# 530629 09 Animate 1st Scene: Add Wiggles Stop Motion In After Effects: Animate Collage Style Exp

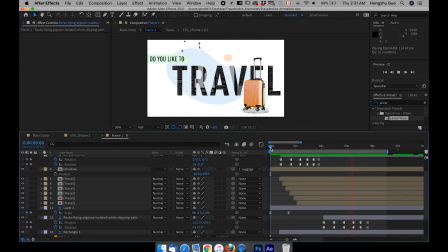[0:06]
We have the first scene animated now. And there are two more things we need to do to make it complete.
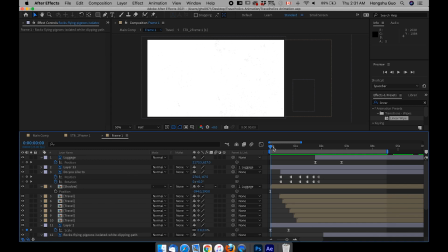[0:12]
So first thing we need to do is we need to add some kind of wiggle to all the layers in my first scene.
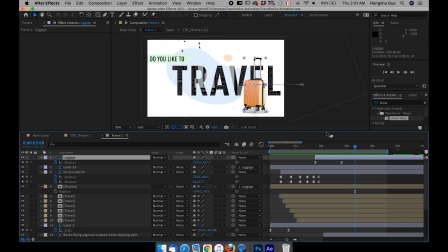[0:19]
So if I go to the effects and presets panel here on the right hand side, you can go to Window,
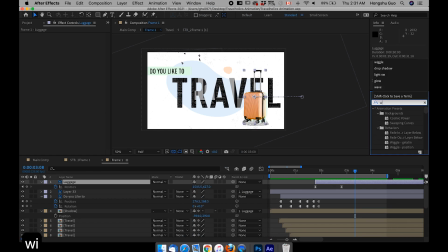[0:29]
Effects and Presets here. And then let's choose Wiggle Position. Let's choose this wiggle position. Right now I have luggage layer selected. Let's double click on this wiggle position. We can add a wiggle effect onto this layer here.
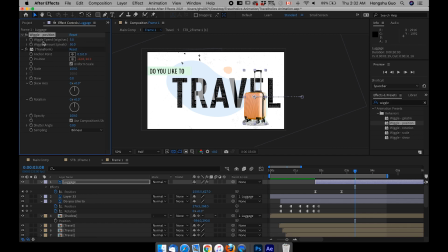[0:46]
And what we need to do is we can change the wiggle speed to 3 wiggles per second, and then we can change the amount to maybe 10 pixels.
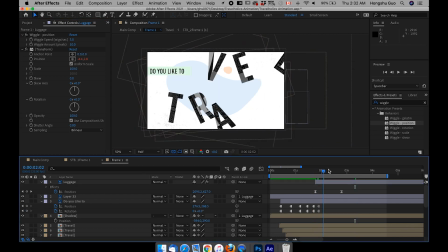[1:00]
So what it does is it's actually adding more movement,
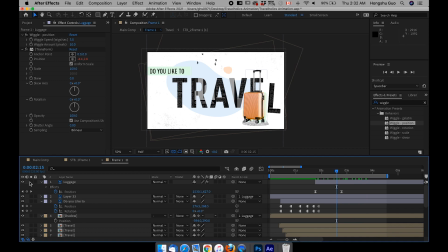[1:05]
more random movement to all the elements we have. And if I solo this luggage layer, and then let me solo this background.
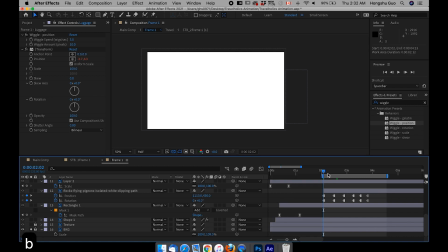[1:15]
And let's preview over here. I hit on B on the keyboard, so the preview range is cut from 2 seconds to around 4 seconds. Let's preview this part here. And you can see my luggage is kind of moving on its own by itself randomly in the air. So that's the wiggle effect we want to put on all the elements within the first scene and all the other scenes as well to make it more of a randomly stop motion type of look.
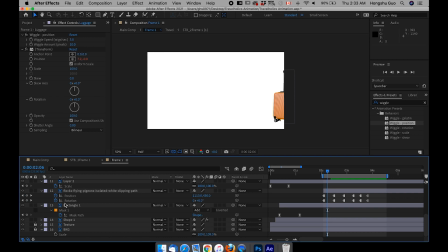[1:46]
That's looking pretty good.
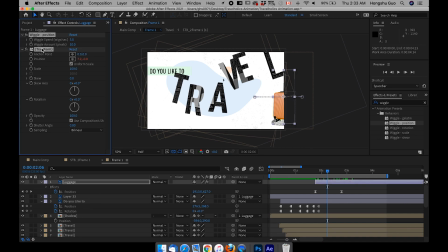[1:49]
So all I need to do now is I just need to copy these two effects, Command C, and then select all the other layers except for the background and the texture.
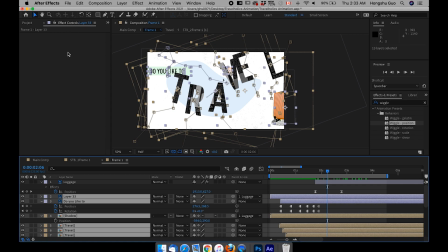[2:05]
Select all the layers and then go to Effects Control Panel, which should be already there. Command V.
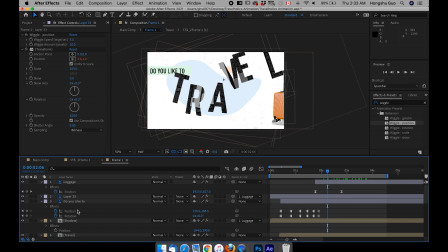[2:15]
Now what I did is I added this wiggle effects on all the layers except for the background and the texture. So let's see what we have now.
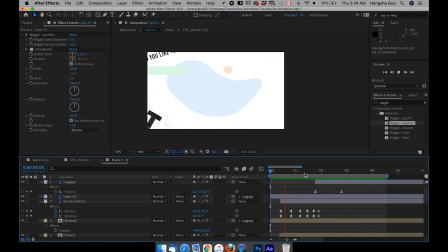[2:28]
It just added a very subtle movement to all the elements within the scene and bring them more to life. You see that? Alright, that's looking pretty good to me.
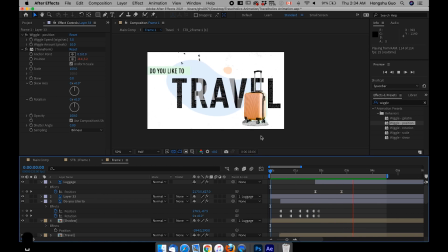[2:42]
And the last thing I want to do is right now you can see the animation is too smooth. After we added the wiggle effect, the whole thing is just kind of too smooth.
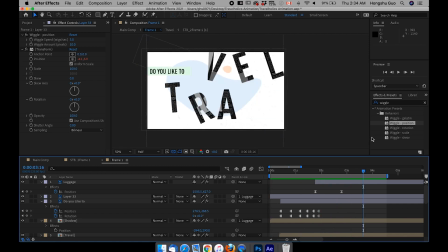[2:50]
And what I need to do now is I need to go to Effects and Preset panel.
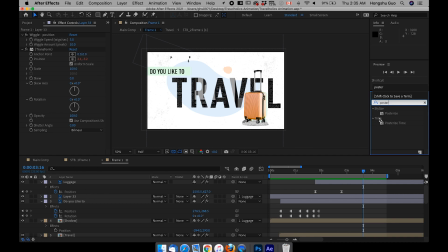[3:00]
And I need to search for posterized time over here. Under time, there's posterized time.
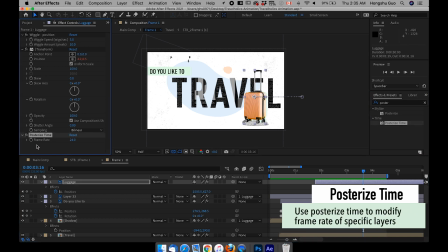[3:06]
Let's go to luggage layer. And then let's add a posterized time on top of the luggage layer.
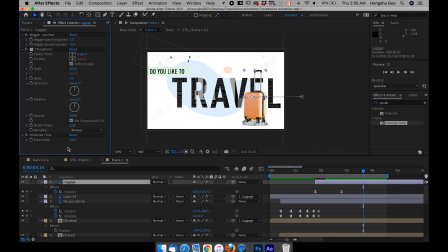[3:12]
Remember, our frame rate is 25 frames per second. If I add a posterized time, I can change the frame rate of that layer and say right now, all the layers within my composition should be 25 frames per second.
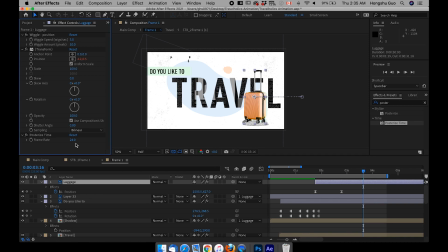[3:30]
However, if it's stop motion, normally you probably would be able to see around 5 to 10 frames per second. Let's try to set it to 5 frames per second. And then what I need to do is I want to copy this posterized time onto all the other layers except for the texture, and then Command V.
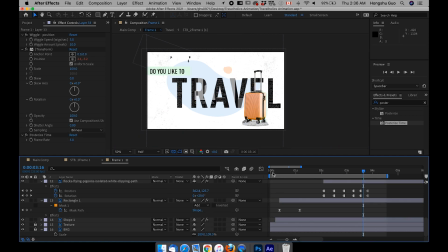[3:52]
So now all the layers within my composition are changed to 5 frames per second.
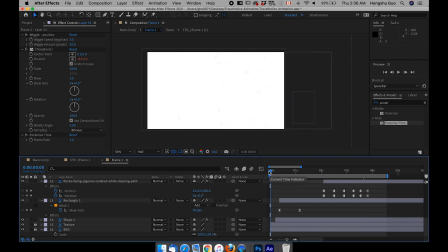[3:57]
It just make the whole animation more of a stop motion look. Let's try to preview and see what it looks like. You see that? It just make everything more stop motion like.